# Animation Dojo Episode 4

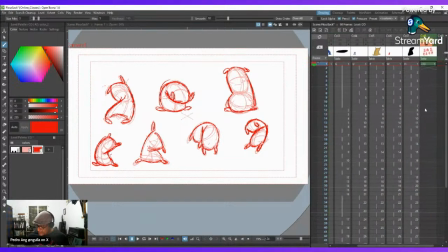So you see, so once you get that, let's get rid of this. Then I need you to plan your line of action.
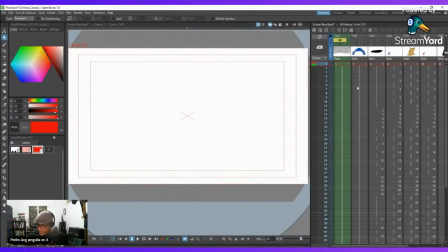In this case, I have one that's already finished, which would be this, but that's kind of confusing, right?
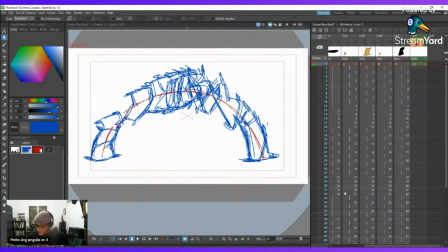So let's do one from scratch to see what we need to.
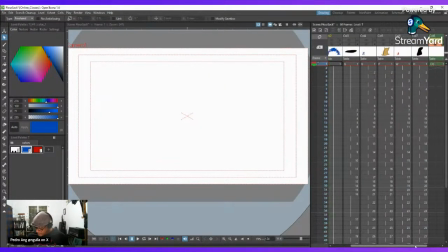So, well, how do we need to approach this? So your line of action, it's basically going to be a parable, but there's going to be a lot of poses, right? It's going to be just an arc that looks something like this. So here you're going to have an idle pose of the sack,
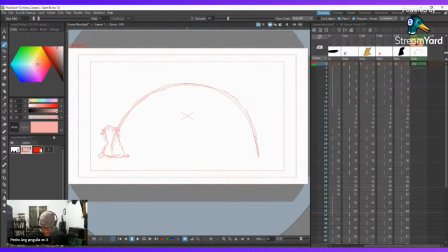right? The sack is gonna like squash to just like coiling itself to jump. So how do we achieve that? Let's do something a very distinct color here now, like a purple.
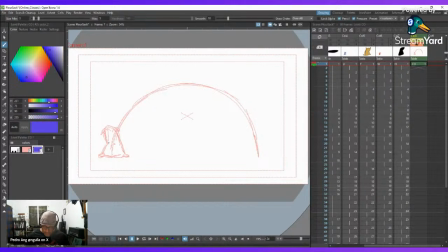So now you can do something like maybe uh okay, let's say he's gonna jump and just like twist in the air. So his anticipation is gonna bring one tassel here as he's going down.
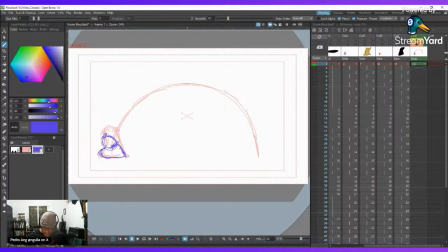Remember, trying to keep the volume. So he's squashing, so you give him a little bit more volume to the sides. You know, more volume to the sides. to compensate from the fact that it's getting shorter.
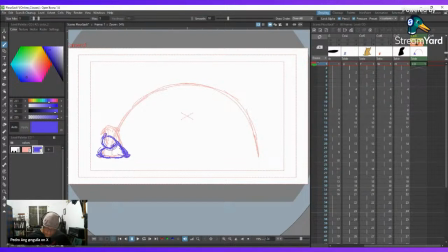So it would be like the same mass. So remember that. So he's going down, and then you got to plan your timing. Like how many poses I need from position one, which is this one,
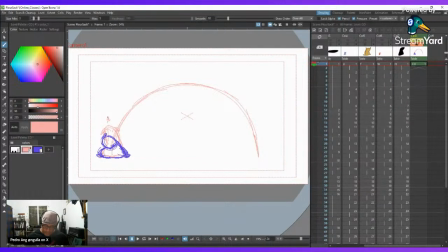to, or let's say position A, not position one, position A to position B, and that's where this little chart comes into play, because you can plan ahead. Like maybe he is going like from the idle pose,
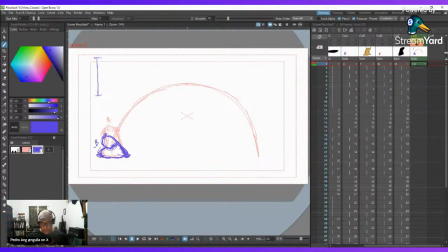you're gonna favor the the coiling pose, because that will give you like a little slow down, like he's grabbing momentum. So let's just say we're gonna do 6 drawings from A to B. So we got A,
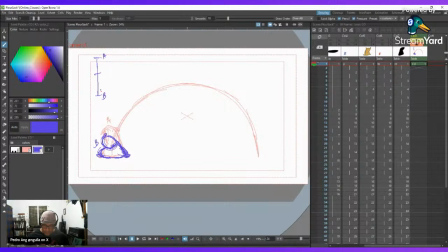B. We go, okay, we got one in the middle, 2, 3, 4. Let's say one in the middle, 2, 3, 4, 5. That way we'll get like a,
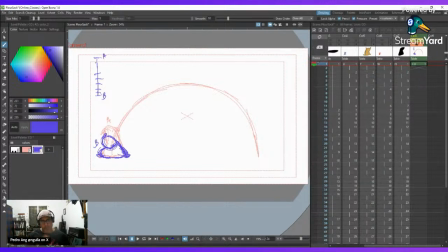like a spring, like, reserving energy to just shoot out, right? So how would that look like? This pose A, looks like this, right? So pose B, that looks like this.
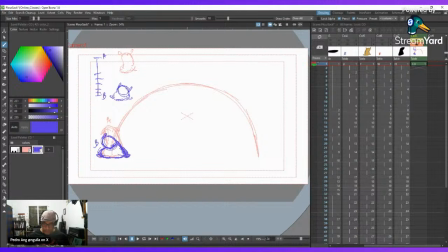This chart tells you that most of the poses are going to look more like pose B than pose A. For example, if I go here, let's create another. Yeah, I know I might not be making any sense, but it's better to show you than to talk about it.
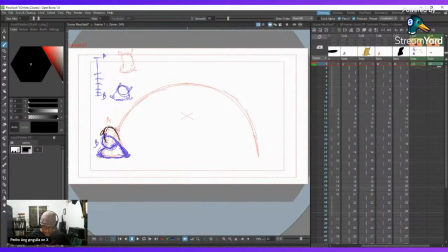So we're talking about 6 drawings. We got 1 pose A, right? Let's do it on 2s to not make it that confusing. So we got 2, and pose B would be here.
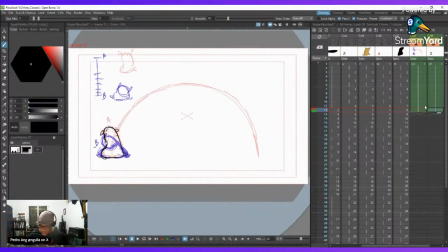Right?
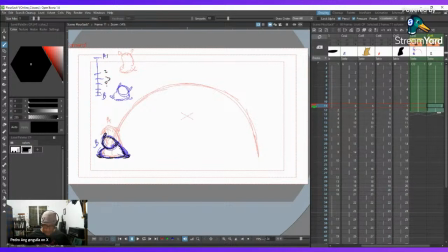For example, if we know it's 6, then it's 1, 2, 3, 4, 5, 6, and B would be pose 7, right? So just say at our middle point would be 1, 2, 3,
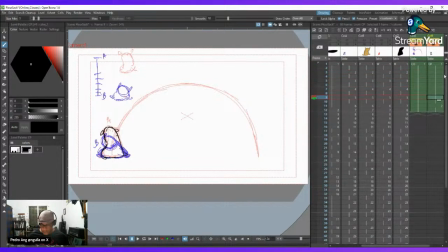1, 2, 3, 4, 5, 6. Yeah, we gotta move a little bit more. Be 1, 2, 3. Here, 7.
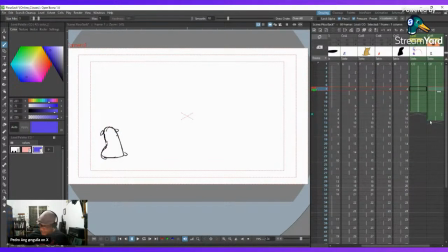We can turn on the onion skin here. Drawing 7 could be like around this position here.
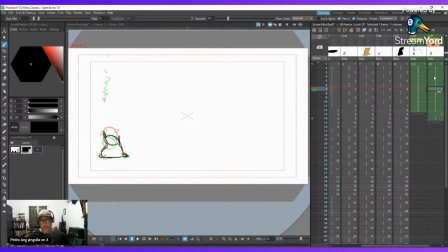And as always, it's really it's a good practice for you to just like uh, make approximations of how your poses are gonna look like. Like I've done this so many times that I don't really like need to do it that much.
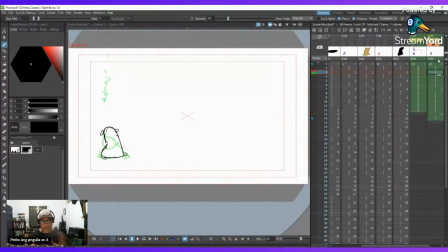But yeah, it's good practice. Like what I was doing with the filling the page with poses, just do that. And here, let's see, it's coming from here.
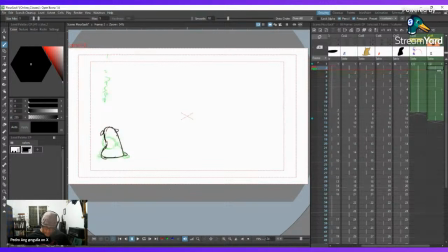So adjust the volumes here because I lost a little bit of volume here. Something like this. There we go.
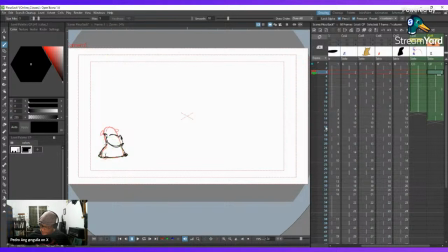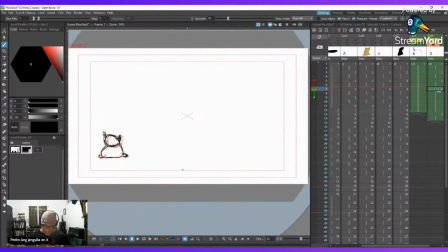So okay, pose 4, it's not working for me because if you see the progression, like this is actually like going a little bit backwards. So feel free to adjust as you go.
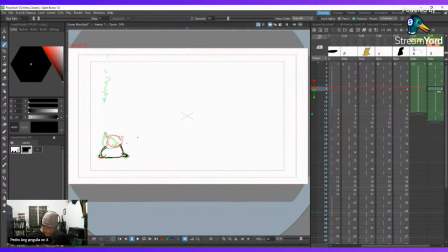Like don't marry yourself to your poses, because normally the drawings will lead you, right? So at this stage, we're not really cleaning up, so nothing is set in stone.
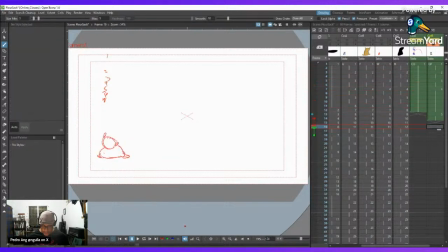So just feel free to adjust as you go. So you see, now we're getting a good anticipation. Here, we can go closer.
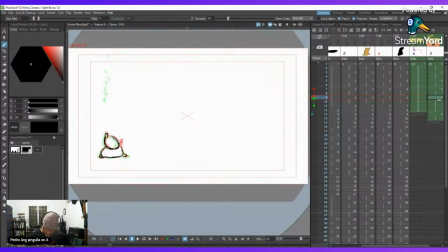And the last one is going to be very close. There we go. Oops.
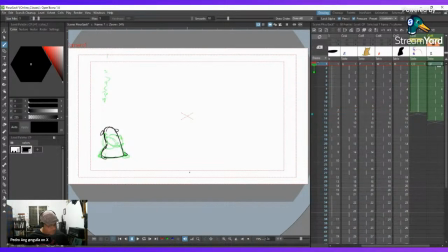There we go. Should look something like this. You see? Goes from the idle position and then it coils just to shoot up.
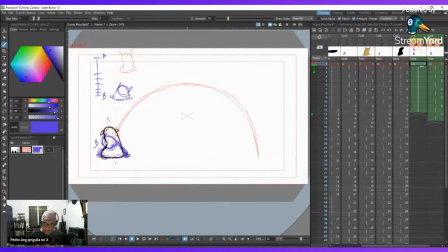So let's turn this on. So now that you have this, you have the coil position, which would be B here. And then we're gonna do the animation all the way to the middle
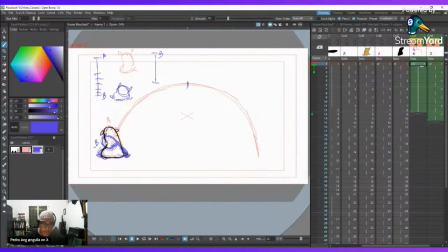of the jump, which would be by gravity would be you're applying force from the ground up, and then as it progresses up, it's going to start losing force, which will make your character basically lose momentum. So remember, in the first, hey, what's up, Art? What's up, Roy?